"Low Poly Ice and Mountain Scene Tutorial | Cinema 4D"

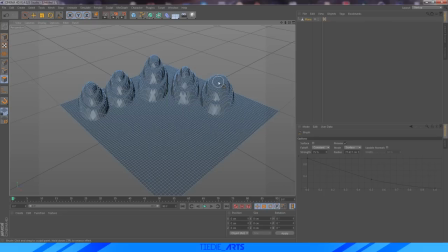[4:18]
Of course, you can do it in more if you want. For example, I can do four. And of course, it makes it look more gradual when you do it this way. I just think three gives it a much better sort of low poly. Like, it's meant to look like a low resolution. And then, of course, just go around the bottom and just, even though this part might not be seen depending on how you set up your scene,
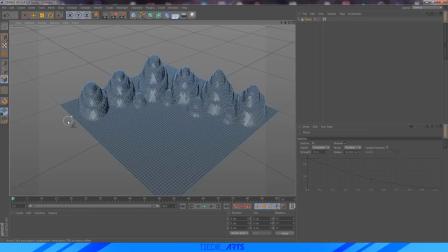[4:38]
I think it's just nice to make sure it's not too straight and too flat on the plane at the bottom. So just go over it a bit and add a few bumps here and there. And then, of course, what I like to do is bring the strength down and then just go over the whole thing.
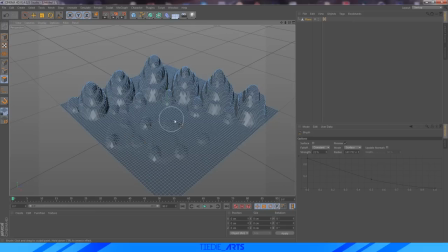[4:51]
Probably not 1%, that's way too low. Let's go over the whole thing and make it a little bit more bumpy everywhere, just so it's more organic and more natural. And then if you want, you can even bring it negative and bring it down as well, just so it's something a little bit a little bit more natural, something that you'd see in nature,
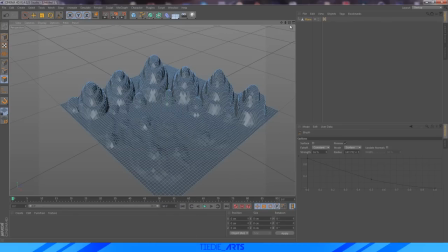[5:08]
because this is supposed to be like a glacier scene, and of course it's not going to be perfectly straight, nothing's perfect in nature, and that's sort of the look we're going for. And as you can see, it sort of drags back, but from the angle we're going for, it is perfectly fine.
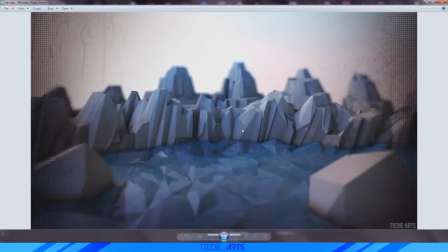[5:20]
Next, what we're going to do is sort of the mountains in the front here. As you can tell, that they're very, very different than everything else, because they're what pops out. They're the main glacier that we're looking at. And there's a few steps to this.
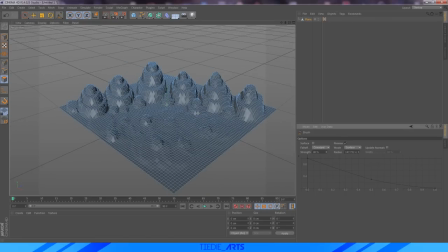[5:32]
The first one, what we're going to do is bring the strength up to something like, I would like to say 65. Let me just test that. Yeah, that's about right. And what we're going to do is just really just get at it here right in the middle. So we're just going to bring it up as much as we can, and it's just going to be really random. That's what we're going for here.
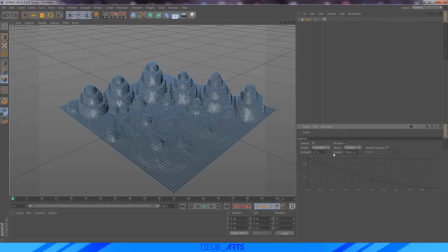[5:50]
Actually, 65 might be a little too small. Perhaps I'm going to bring it up to about 80%. 80% sounds about right, and we're just going to do that exact same thing. Just bring it up, really just sort of click and drag and make it crazy.
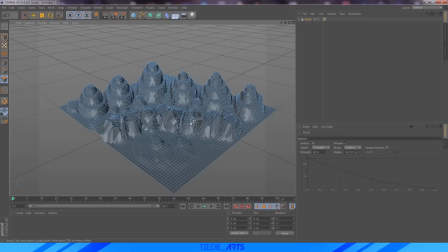[6:06]
Not too crazy, because it's going to affect something that we're going to do later on, but just really just, you know, make these peaks very noticeable and just sort of drag them out. So then when we move our camera sort of to the angle that the other scene is in,
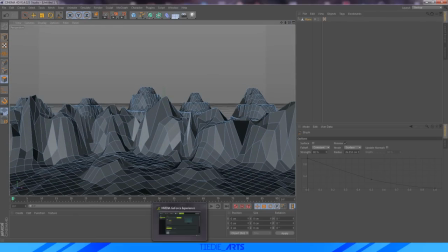[6:20]
you can tell this already kind of looks like the scene that I was showing you earlier. So now that that's like that, I'm just going to place a camera here by putting the camera to, or clicking the little camera icon right there.
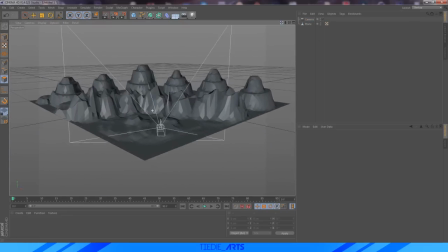[6:31]
And we're not in the camera right now because, you know, we're still editing everything around. And that's just something that we're going to leave there for a while until we start adding in the water and whatnot.
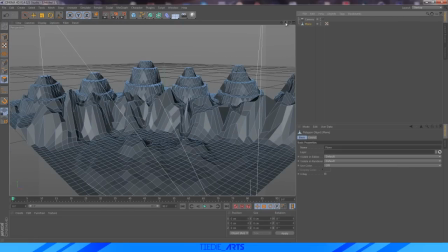[6:40]
But one more thing I want to do is just really, really,
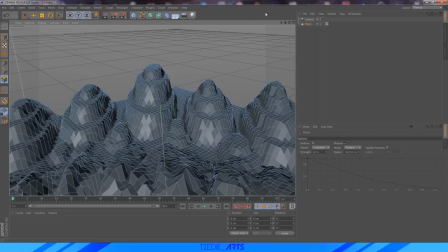[6:44]
in the brush tool, bring the strength really high up and just really peak these mountains just so they really,
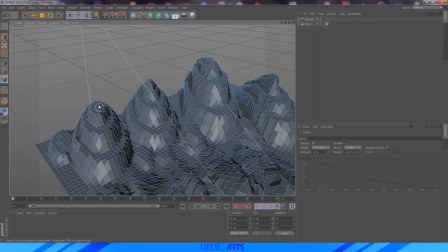[6:51]
really look like they are mountains themselves and not just sort of structures that happen to get taller and taller.
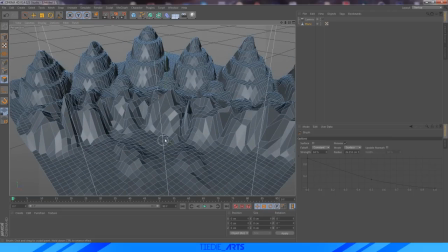[6:58]
Just make it look like it would in nature. Obviously, you can go over anything you want, whatever you feel looks best, and make these peaks,
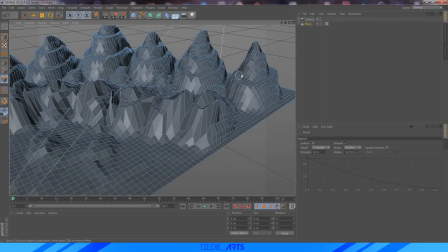[7:05]
even adjust the scaling in the mountains, whatever you think works with your situation.
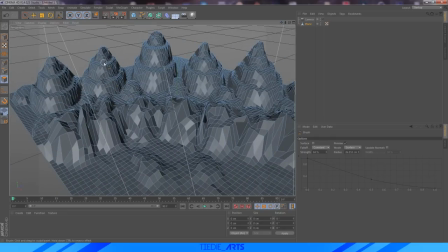[7:11]
Like I said, I want you to make it the way you want to make it. If there's anything you want to change, do that, because obviously tutorials can help a lot, but if you're copying exactly what the person's doing, you're not really learning anything.
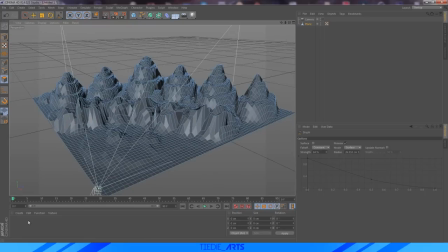[7:20]
And I think that you guys should really mess around and make the best thing that you can. What I'm going to do now is, because of what we're going to be doing next, is I'm going to be making a texture for this scene.
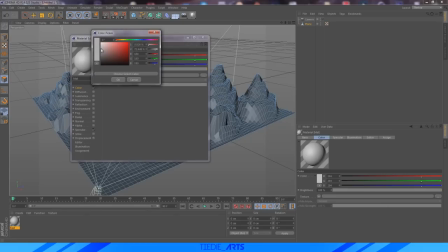[7:29]
And obviously, since it's snow, what I'm going to be doing is just making it a very, the mountains are going to be sort of a medium gray. And I'm going to kill the specular. That's all we really have to do with low poly. It's really simple. And just drag that on.
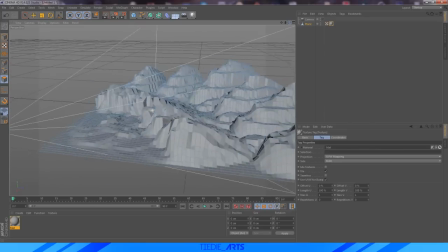[7:42]
And that kind of looks like mountains, sort of like glaciers. And it's not bad.
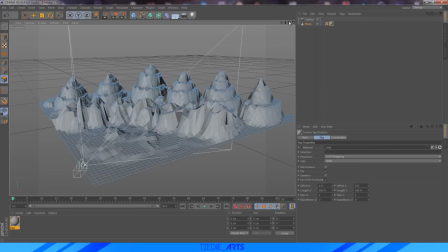[7:46]
Now, the next step that we're going to do is probably the longest and most boring and just blah, no one really wants to do it, but it makes a very nice effect step,
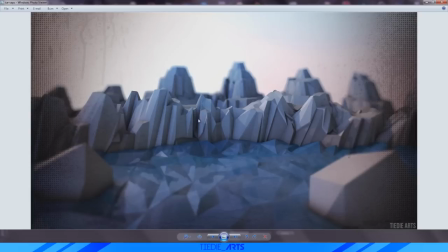[7:54]
and that is adding this sort of bevel and bump and make it look like there's actually snow on top of
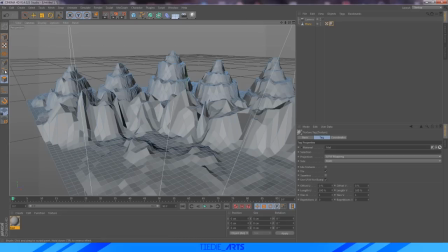[8:01]
these mountains. And how we're going to do that is, like I said, through a bevel technique. And what I like to do is make sure surface is selected and use this arrow tool
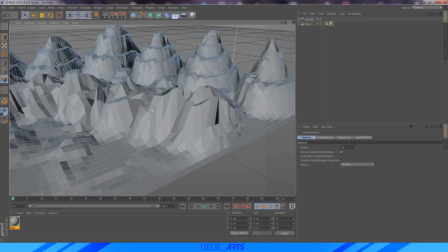[8:09]
and just select pretty much everything that you want to have that sort of look to it.
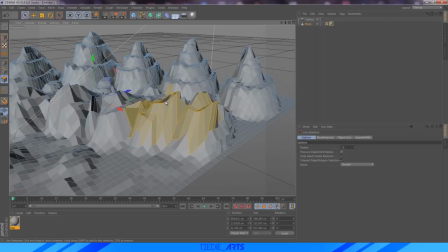[8:14]
So you just sort of click and slide over. Obviously, if you let go of click and then click somewhere else, it's going to get rid of your previous selection. But if you hold shift after you click, you can continue on.